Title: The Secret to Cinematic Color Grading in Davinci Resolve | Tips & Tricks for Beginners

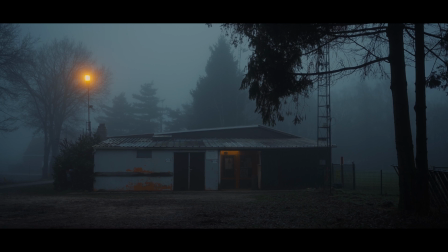But, you know, a morning shot or an evening shot, a misty shot, looks a lot better when there's actually some blue in the shot it adds more to the atmosphere of
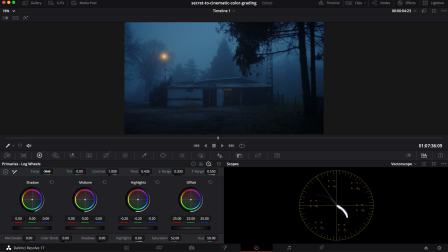course i know it's subjective but i like it blue so don't be afraid to pull that slider toward blue and the opposite of course if it's a very bright and sunny scene something in the desert for example and also don't forget the tint slider but be a
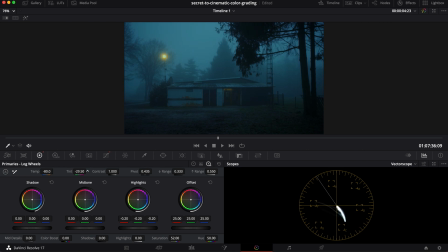bit more careful with that one because if you use it too much or if you go too far then your image will look unnatural what else can you do well what i did for example is change the hue of a specific color it's also super simple but it does a lot for example in
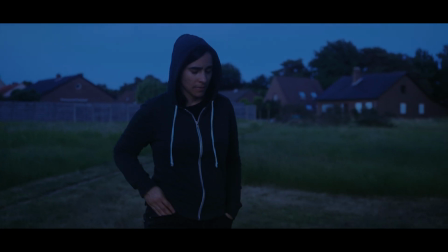this clip the blues are a warm kind of blue like a true blue
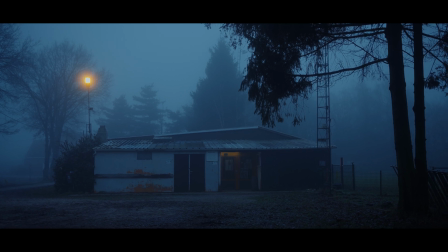but in this clip i felt like it looked better when the blues were more of a teal kind of blue you know a greenish kind of blue now how do you do that well super simple in the color tab
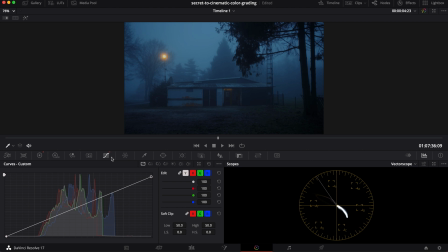select the curves and then here select the hue versus hue tab and here you can select the blues and drag the line up and down to change the hue just keep in mind that it affects all the blues in the whole image if you don't make a selection first and
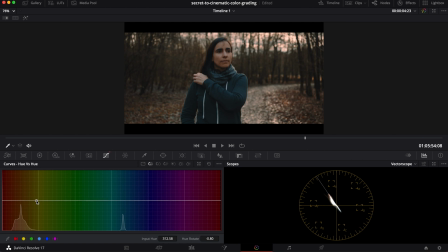you can do this for greens yellows reds but of course if you start fiddling with reds and oranges and you do it for the whole scene you're also going to affect the skin tones so be careful and then finally lifting shadows and lowering
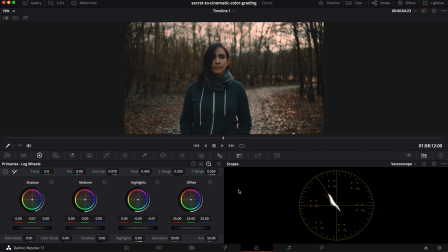highlights highlights in movies are quite often not 100% white they sit a bit under that let's say 90% and lifting the shadows
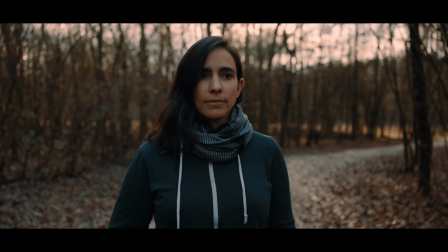it doesn't necessarily make your image look more cinematic a lot of people think that just
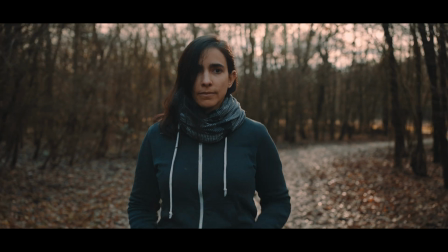lift the shadows and it looks cinematic but I don't think that's true
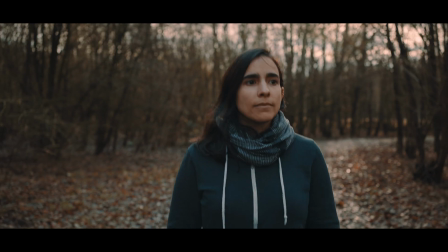I think it just helps with getting rid of the harshness of the digital look
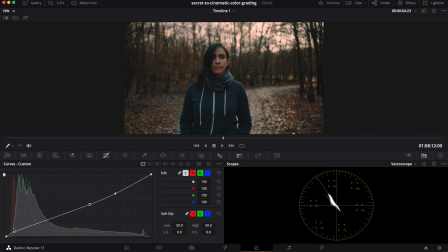so it's another simple way to customize your image you can use the curves and just pull up the shadows here or drag down the highlights or you can go to the color wheels and do the same here shadows up or highlights down and that's it a few super simple tricks and adjustments that you can do to customize a LUT that you're using. Or if you're not using a LUT, the image that comes straight out of your camera. But remember, the most important part of this video? Light. Light is super, super important. It decides what your color grade is gonna look like. Thank you so much for watching guys and see you in the next one.